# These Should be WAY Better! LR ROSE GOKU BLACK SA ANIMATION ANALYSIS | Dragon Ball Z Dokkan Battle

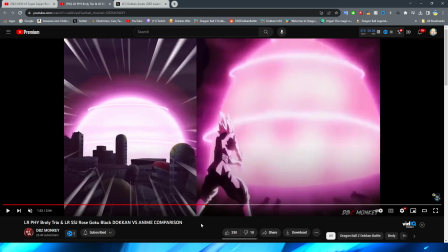12:28 Now, this shot, right, I think it's fine that they didn't include Goku Black for this, right? Obviously, this particular shot is literally, if you guys watch the Int Goku Black video with the Dokkan Fest run, right, you would know that they literally use this exact shot for the ending of his super attack.
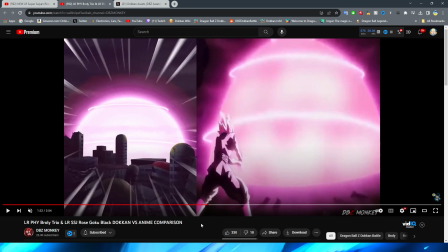12:45 So I'm guessing that they probably just didn't want to do the same thing again. And I think the explosion effect looks just fine, right? But it's just a shame that it's just so, like, underwhelming, I guess.
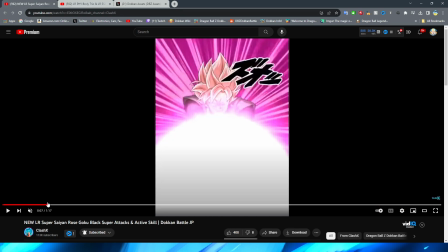12:58 And the Kamehameha doesn't even really feel like it has a lot of weight to it, to be honest with you, either.
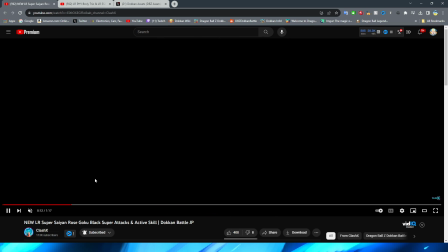13:04 Alright, so now moving on to the 18 key. First of all, gotta love this part, right?
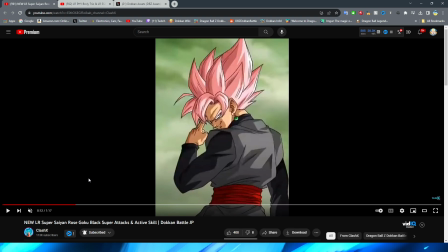13:09 This is a classic Dokkan Battle meme with Goku Black teleporting off the screen here. Obviously, as well, again, this is using the SSR art for this particular asset here.
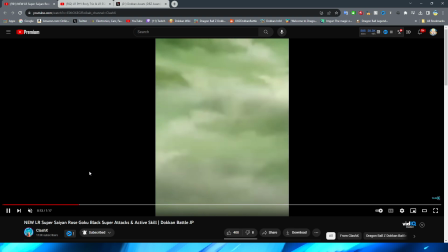13:20 I think this is fine with the PNG just disappearing because, I mean, I guess I'll just show you in this little bit, right?
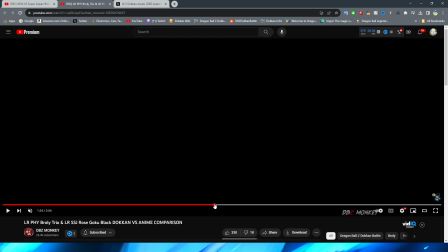13:26 Obviously, for this part, right, that is exactly what happens, right?
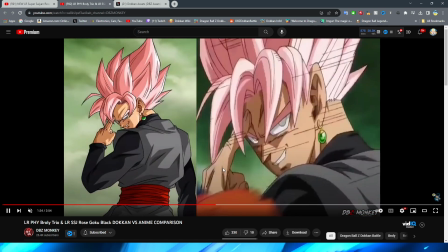13:32 Goku Black is literally just standing there and then disappears.
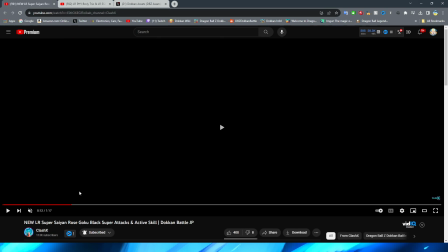13:36 I think the difference is just in the Dokkan Battle version, he's on screen for a lot longer than he is in the anime, right?
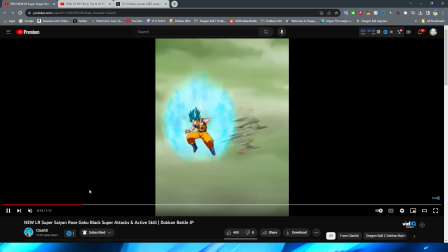13:43 He kind of lingers there for a moment before disappearing. But then, of course, we have him appear behind the enemy,
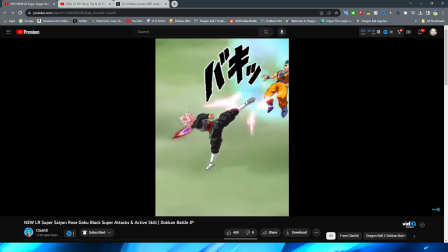13:49 give a quick knee before the, oh man, that spin, bro.
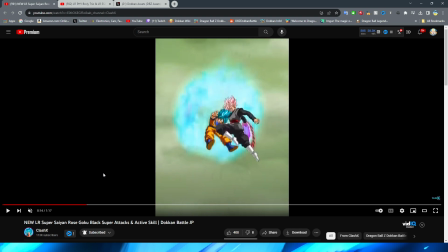13:55 Oh, yucky. This looks like a flash animation from like years ago. That spin is definitely not it.
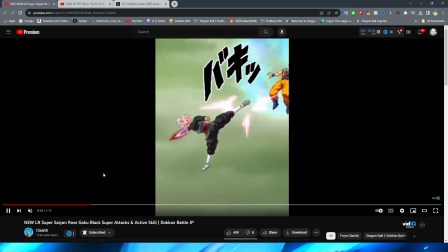14:06 Obviously then stretching the asset a little bit before going out with the kick, right, to push Goku away, and then dashing towards him.
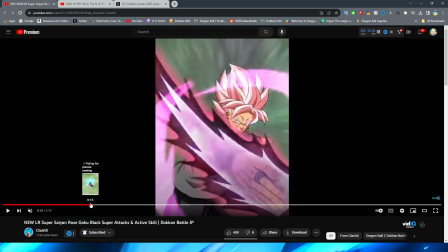14:14 I do like this transition, I will say, into that animation. But I feel like, I know that this scene is far away in the anime,
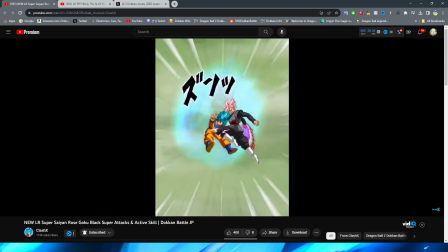14:21 but I just feel like they could have done this so much better than this awkward looking flip here, right?
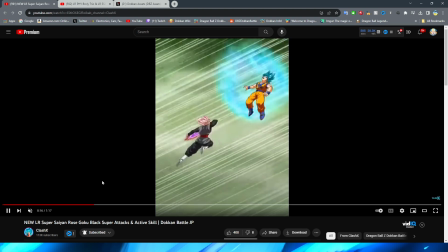14:28 I feel like it could have just looked a lot better, again, especially considering what was available at the time,
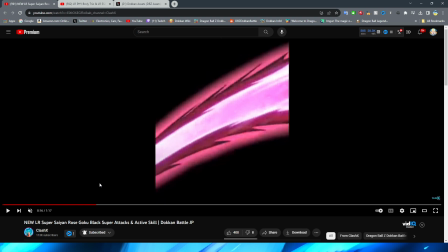14:34 and seeing characters flip around in those animations and then going to this is just like, man, what a downgrade. I do like this section, I will say.
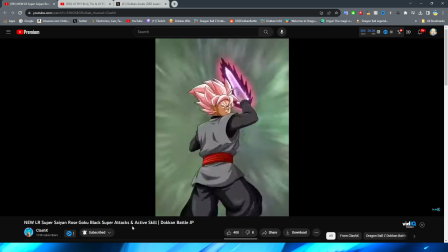14:42 It's always kind of felt a little bit choppy, but I do quite like all the little rapid fire slashes that Goku Black does give, right? I do think that that is a pretty cool part of the essay. I think it's just for me, right?
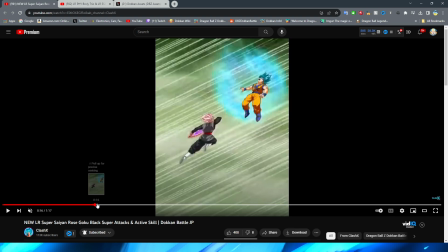14:54 Maybe it's just supposed to be like the implication of him really slamming down the blast.
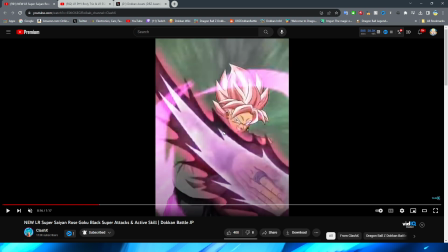15:00 By the way, I do love this transition of him like cutting the screen like that, right? And then coming into frame. I think it's just for me, it's literally like two poses basically, right?
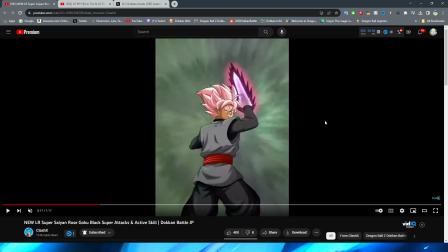15:08 They have this, right? With Goku Black swinging his arm down. And then obviously, you know, they do move him a little bit here, which I appreciate. But then, you know, it's basically up and then they're immediately into the next slash, right? With at least a little bit of movement on him, like his arms moving and stuff like that.
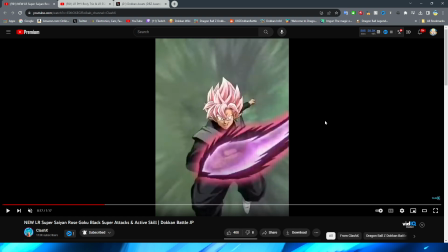15:23 But again, right, it is basically just a single pose into another with a little bit of movement in between.
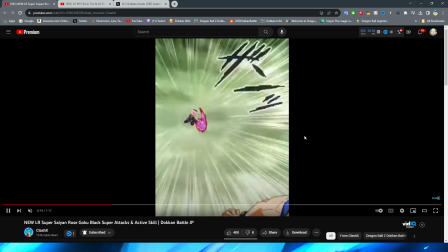15:29 I just kind of wish the animation was a little bit more fluid, honestly. But then we obviously have the final slash with the enemy then getting blasted into the ground.
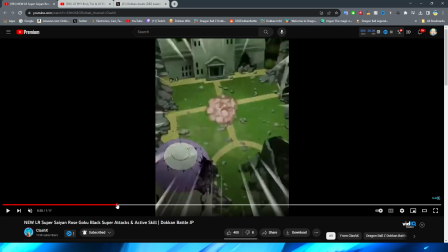15:38 I do like, I will say, they do give a little bit of perspective to the buildings. I never noticed that before.
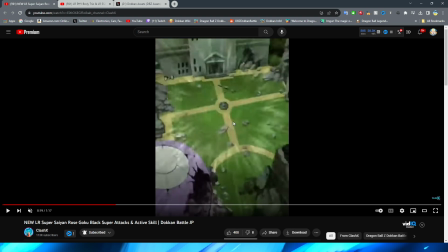15:43 It kind of makes this look 3D, right?
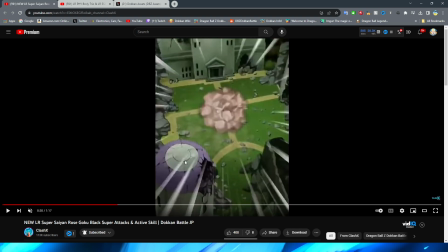15:45 Obviously, after the enemy flies and hits the ground, you can see the buildings are kind of like, you know, or I guess it's more like the camera is almost like shaking, right?
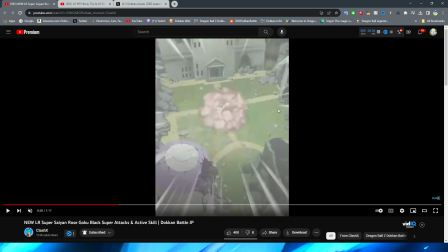15:52 With the buildings kind of shaking independently of the enemy. That is cool to kind of give it a little bit of a 3D effect, right?
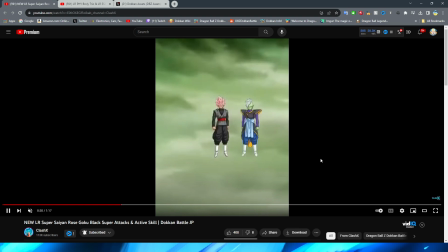15:58 It makes it look like you're looking at a 3D environment. Then we, of course, have the boys... I never noticed that before. That's so funny, the way that they fix the camera right there, right? Like, obviously, Zamasu teleports in, and they just go, whoop! That's really funny. I mean, that's a great way to do it. I'm sure that that's how they did in the anime. It just looks kind of silly.
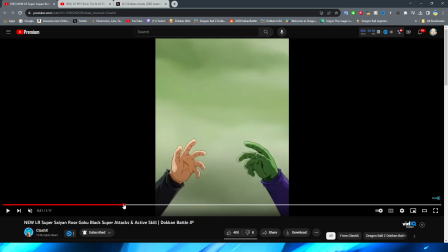16:17 Yeah, this I never really liked with the way that they did this. So, obviously, they have, right, the arms going up, but then it's just a quick fade into the PNGs rising of these elongated arms.
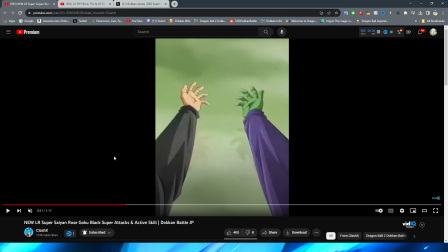16:29 I really wish that they would have just animated this properly with having the arm go up like that.